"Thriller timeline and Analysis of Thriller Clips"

Hiya, I have been looking at a series of thriller films and selecting clips to analyse. Each clip is from a different era to create my own thriller timeline as well as further research into my chosen genre, which is thriller. I have selected films from the 1960s, 70s, 80s, 2000, 2010 and to the present day. The first one I shall discuss will be one of Alfred Hitchcock's most famous films called Psycho, which was produced in 1960s.
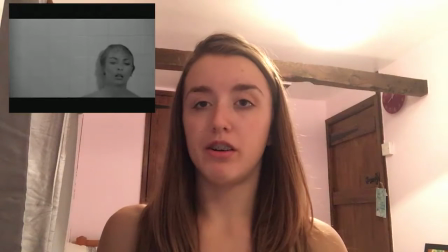40s
Psycho is a 1960 American psychological horror thriller directed and
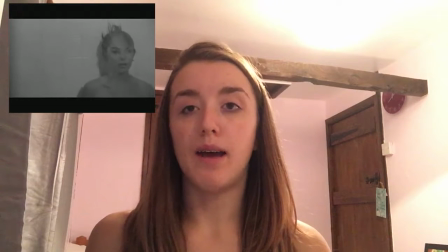45s
produced by Alfred Hitchcock and was based on a novel of the same name.
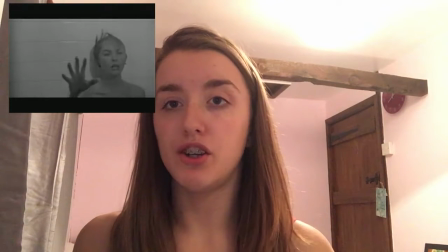52s
In Psycho's iconic shower scene, there is a very good use of cross-dissolve graphic match from the plug hole to her eye.
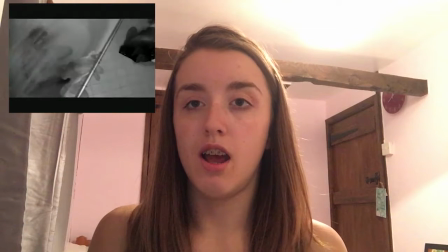60s
This is very good use of a graphic match because it shows her still lifeless body and leaves you wondering what actually happened to her.
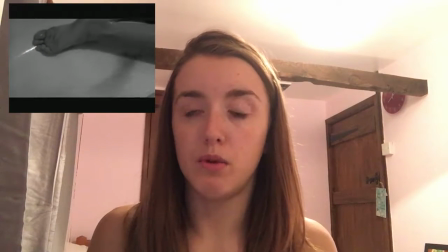69s
Before this was shot, we see her in the shower with a dark shadow appearing closer and closer to the shower curtain.
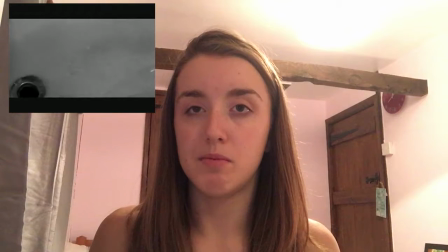76s
The music sets in and leaves the viewer feeling in suspense and on edge because they don't know what's going to happen next.
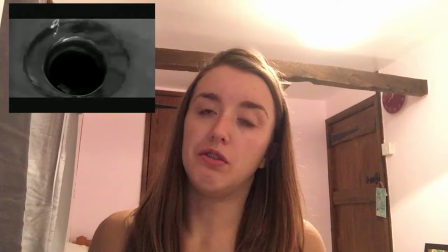83s
I really like the use of the music to make it seem tenser,
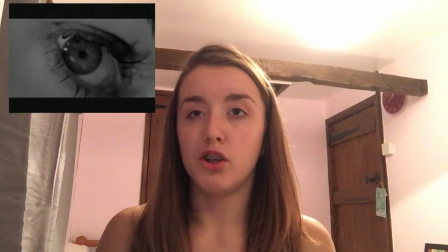86s
and I hope to achieve this in my own thriller trailer with good use of music so that it will add atmosphere to my scenes.
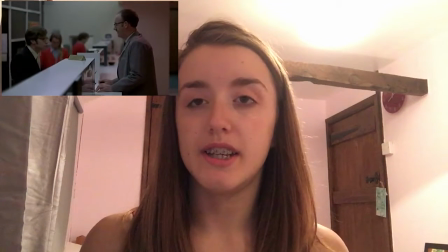96s
Okay, so the next clip I'll talk about is from 1970s and it's called The Conversation by Francis Ford Coppola.
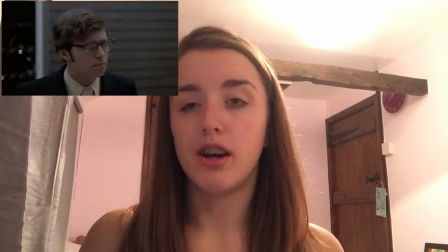104s
The Conversation is a 1974 American psychological thriller film
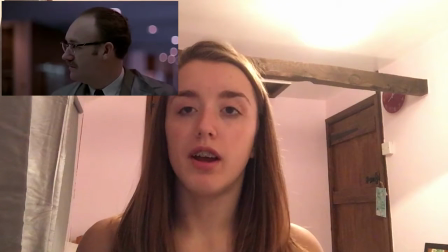112s
and was written and produced by Coppola himself. When you first see the main character in this clip, you really wouldn't think much of him.
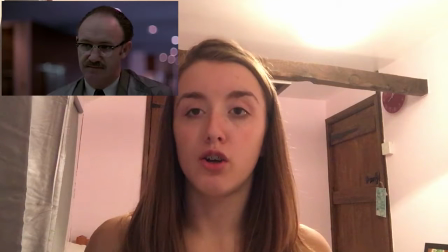121s
He looks like a normal man who's dressed for work or business, quite formal clothing.
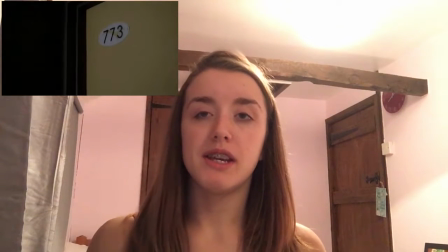126s
He then asks
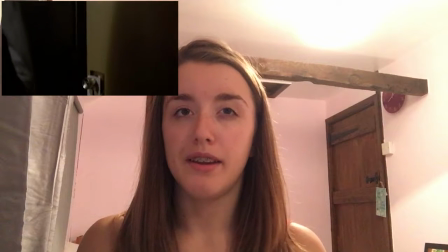129s
the hotel receptionist for a certain room, and at that point you start to, as a viewer, realise that something isn't quite right.
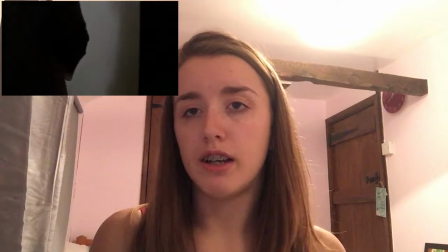138s
He seems concerned that he can't get a certain room in the hotel.
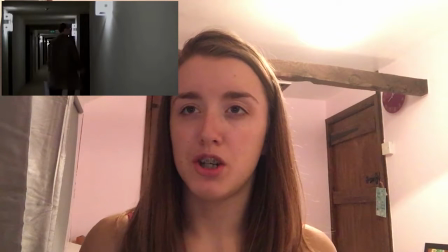143s
And I really like the way they've done this because it makes you question how you feel about the person and what he's going to do next.
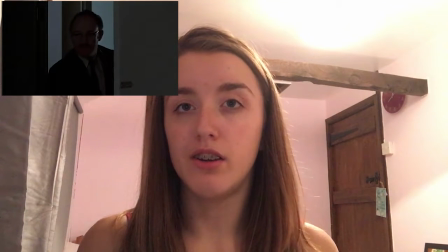149s
Also, the fact that a lot of this certain scene is silent, it also creates for a tense viewing and leaves you wondering what's going to happen next.
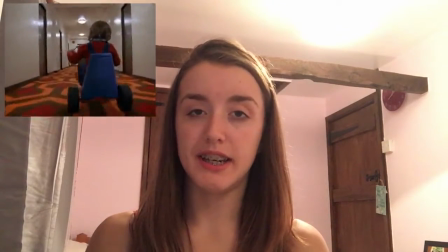158s
Okay, the next clip I will talk about is from the 1980s and it's The Shining by Stanley Kubrick.
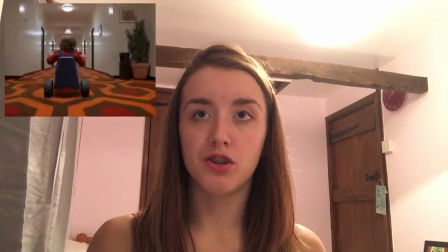165s
The Shining is a 1980s British psychological horror film produced by Kubrick himself.
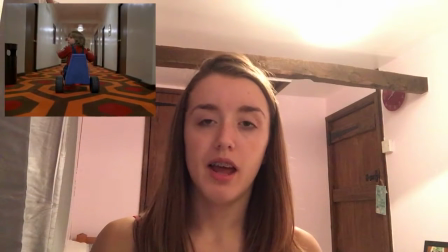174s
I like how he is able to create tension in this certain clip. The lack of sound makes the scene feel more eerie,
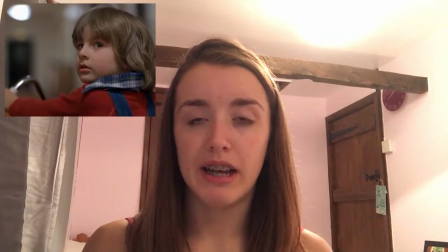182s
and the use of a younger child as the main character makes it tenser because you would normally
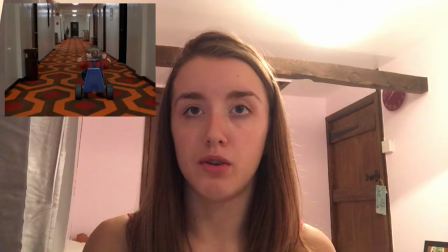190s
stereotypically think of a child to be quite innocent.
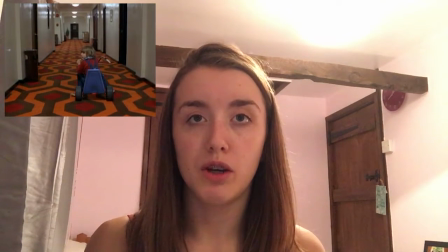193s
The way you can only hear his trike wheels on different floors and then it suddenly silences in this clip
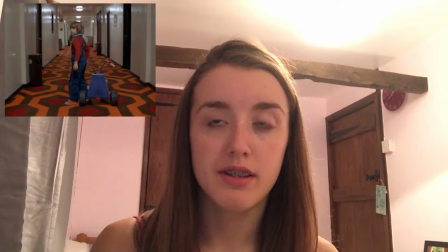200s
when it goes over the carpet makes you as a viewer feel more on edge because you're not sure what's going to happen next,
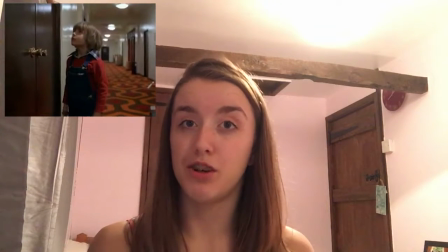207s
and then he stops outside the hotel room, which automatically makes you question what's in the room,
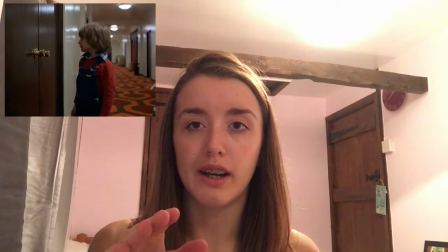212s
and then suddenly the two children appear quickly again, making you question what's going to happen next as he cycles away.
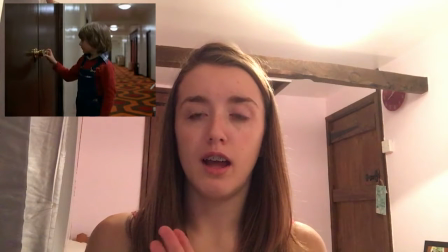221s
I just really like the way how, again, like
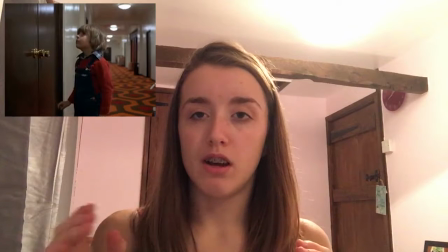227s
earlier I mentioned, that in a film when it's quite silent and there's only like natural sound,
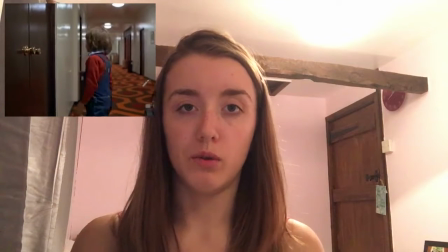232s
it can make for a more tense viewing, which as a viewer I personally think makes for a better thriller film.
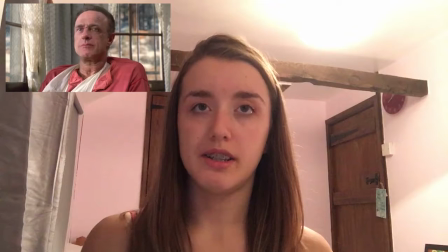242s
Okay, so the next clip I analysed was from the 1990s and was called Misery by Rob Reiner.